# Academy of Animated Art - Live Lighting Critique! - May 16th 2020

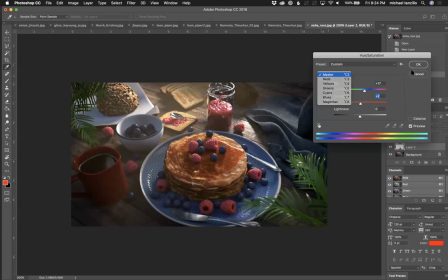20:37 And just do this too.
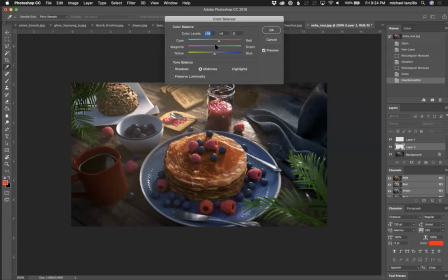20:41 So I'm going to take out some of the blues. And now you can see take away this background. And now you can see the color difference from the original of this.
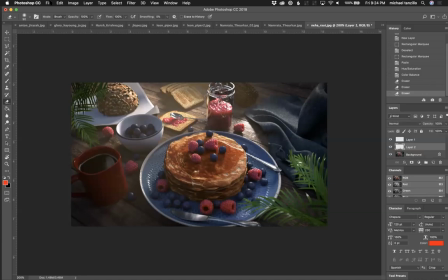21:00 And you can see that, like, that redness now really starts to feel like a raspberry. And additionally, you need to up your the transmittance of this, because raspberries don't really get that super dark in there.
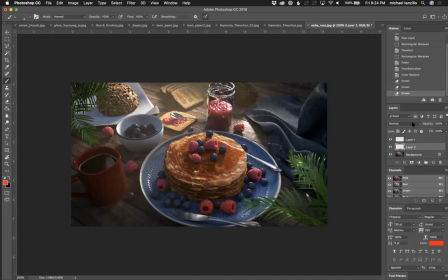21:15 They're super squishy, they're small, light just kind of goes screaming through there. And you don't get those kind of deep dark shadows. The other big thing that I was seeing on this, there's a couple. The main light hit is happening back here.
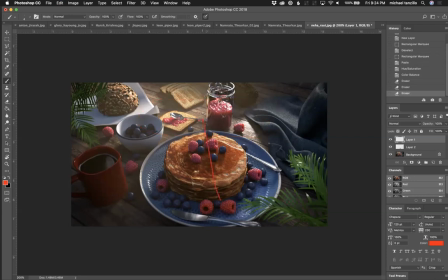21:33 And so my focus is kind of back in this region here. And what I really want is to take that spotlight and just push it down here so we can really kind of center it. Because, like, everything about the composition, the way this blanket falls, the way the plants are really kind of zeroing us in on the main element here,
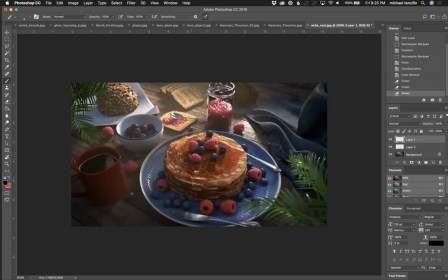21:53 on these pancakes. So I would really kind of center the focus there. There's some anti-aliasing issues, which I'm sure this is just a test render, so make sure you get those cleaned up. Funny one about the layout is this knife lines up perfectly with the specular highlight.
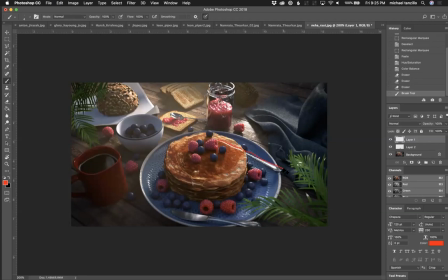22:12 So at first glance, it all feels like one object, and it starts to feel like you're having a layering issue. It took me a second to figure out what was going on there. The maple syrup also feels a little bit runny, like it feels watery. I would thicken up the syrup
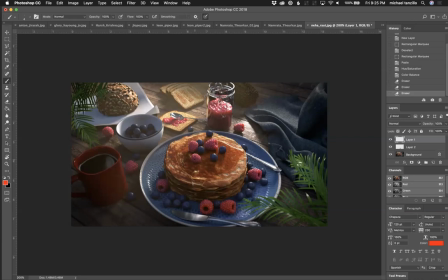22:28 with the IOR and just kind of make it a little bit more soupy and make a little bit less light penetrating there. The plants could use a little bit more texture on them.
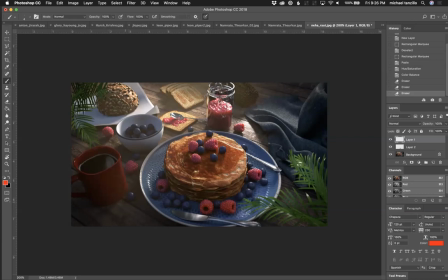22:41 They just feel green to me and a little bit too saturated. And their coffee cup over here could get a little bit brighter. Just take this up.
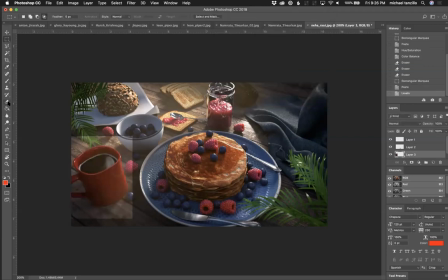22:55 Maybe not like that bright, but just for, do this real quick. Just maybe, sort of like that, maybe just like up in this region here would be nice.
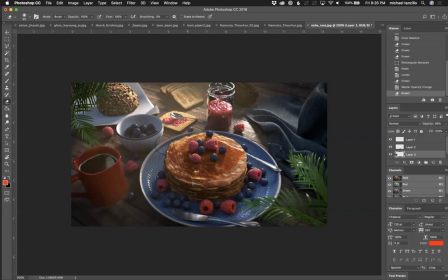23:12 Just because there's going to be like this amount of light coming in, there's going to be a lot of light bouncing around. You could even, you know, force some, a little bit of light in there too to bounce up on that roll. Yeah, but I think you've got some really good potential here. Again, like a cool scene, cool setup.
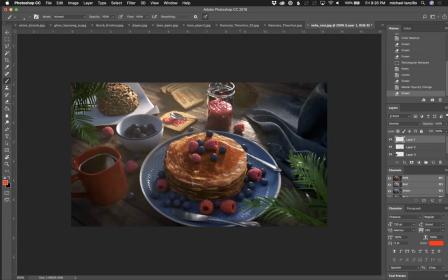23:28 Also, it looks like, oh, I just noticed this one. It looks like the fog that's coming in back here is not being seen in the refraction in this glass.
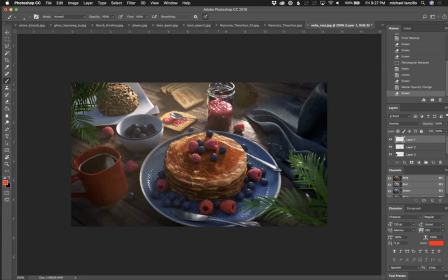23:40 So just something you might want to be aware of there. What oftentimes happens is you have to render glass elements separately. And it's kind of a weird setup, and you're seeing like how this is happening. So what you would do is you would render the entire scene,
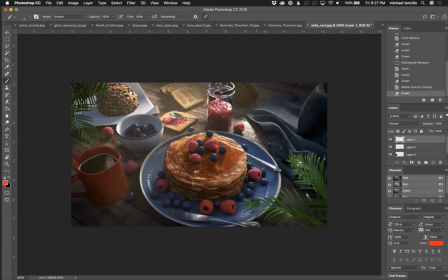23:58 comp it out, then take that image plane and put it in the scene with just this glass element so that you can pick up the refractions of the final comped out image so that, and then you pull that render in, because what happens is you're not seeing the fog back there.
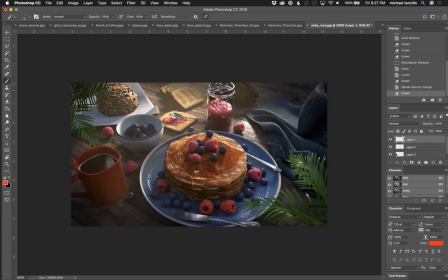24:15 It's a really tricky one, a bit of a pain in the butt if you ask me, but, definitely something that comes up with characters with eyeglasses and things like that. And that's just kind of my solution for that. Because you don't want to, it also makes it a super light render, because instead of refracting all the geometry back there, it's just refracting an image, which is that takes much less calculation.
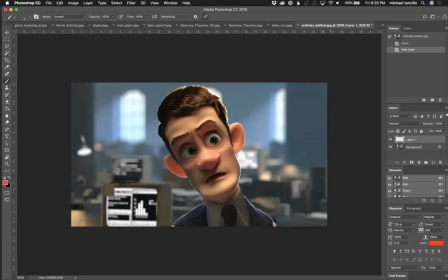24:35 Nicholas, so we've got this guy in his office, super confused, it's nice. My first thing about this one that I'm seeing is, I really like, I don't want to forget to mention this.